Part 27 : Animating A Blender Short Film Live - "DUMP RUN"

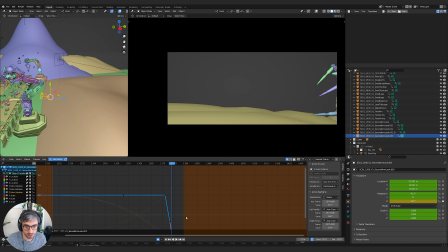Okay, now once he zips, it'd be great for the camera to try and follow, do a little bit of a pan. Not follow completely, but just start to go with him. It'll help with the cut because it's really quick. Like he pops out fast, and it'll just give us a few more frames of him in the screen. So we don't want to do it right away. We want to have the cameraman react, right?
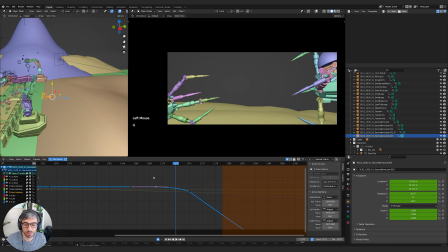So maybe right about here. Let's grab the Z rotation. We already have a key, so we're going to go dot, dot, dot. I only selected channel, sets a key just for the selected channel, which is this one. And then I'm going to grab Z and bring it down.
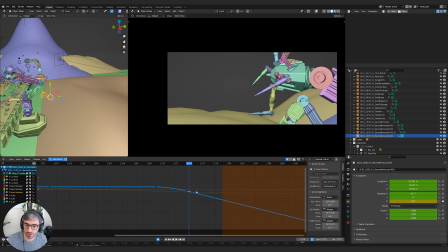Now this looks linear. Do we not have? Okay, no, we do have curves. I'll bring that out. Go.
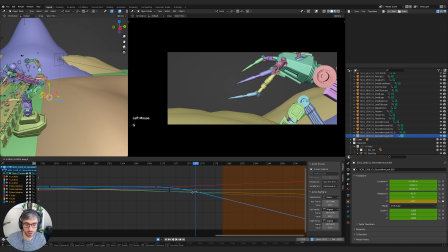Let's bring it back a little bit.
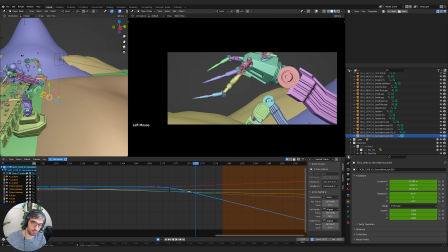Down. Well, it's kind of nice getting to see that the whip.
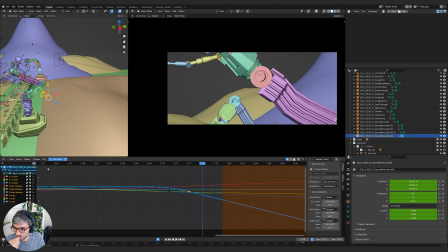Maybe we should like continue with him and tilt up to catch that. I'm gonna want to turn off the linear extrapolation on this channel though. Probably all of them, to be honest. Let's do it.
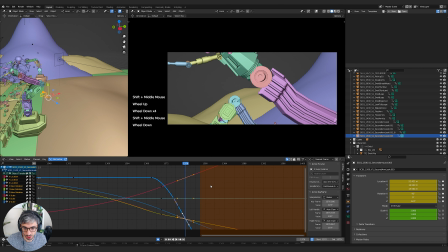Actually, what we could do, let's come to right here. I'll grab this key. I'll leave that there. I'm going to set a key for this point. Maybe this point. So I'm going to hit I. Now, there's a way of doing this where we can set a keyframe
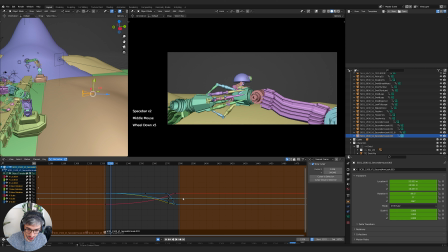and have it react to the linear extrapolation.
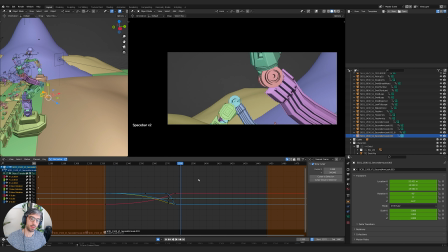Let's see if this does. I'll just hit I, location rotation. And did that work? I think it did. Yeah, you can see that from this point to this point, it continued on with the linear extrapolation.
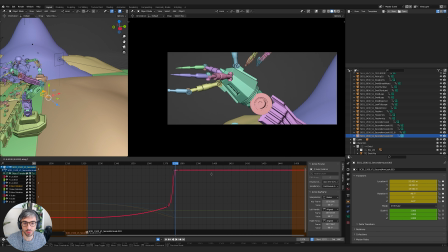Great. Okay, now with all these channels selected, what I want to do is go channel,
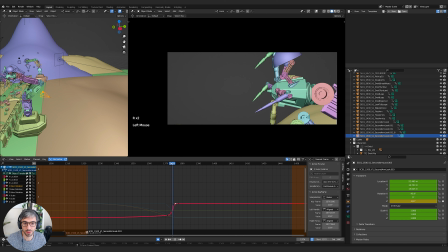and we want to go for extrapolation constant.
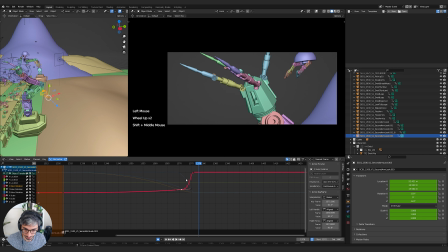That'll flatten those guys out. And now we can, cool. I'm going to extend my preview range. It's going to whip.
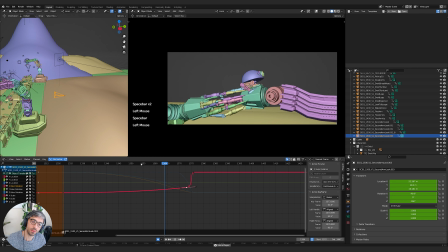and then launch up, but let's catch some of that. So we're going to go up here.
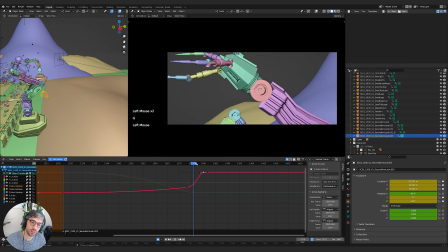So where's my X rotation? Just grab Y and bring it way up like this.
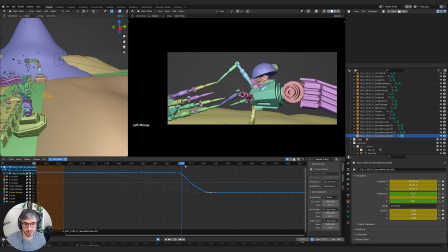And keep it flat. Now we don't need him to preempt that. What I might do is just grab this out.
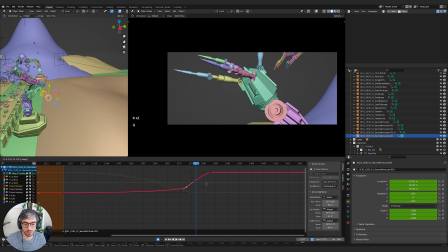This one out so it's not so intense. And then also go to the Z. Let's continue on with some rotation here like that.
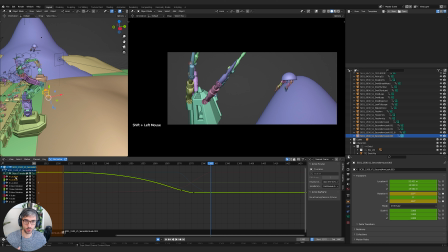This is turning into a cool shot unintentionally, but really awesome. I love when this happens. All right, X rotation. Let's grab this up a bit so he's like really in there, really in the frame. I mean, so that's good. And we are missing a lot of that action.
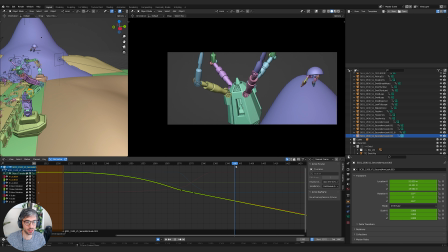So let's rotate these handles, maybe grab the key up a touch. I don't mind losing him a bit because it's such a fast moment.
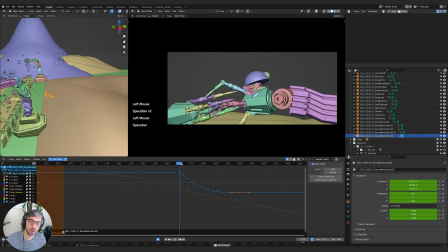Now, I'm wondering what would happen if we did continue to track.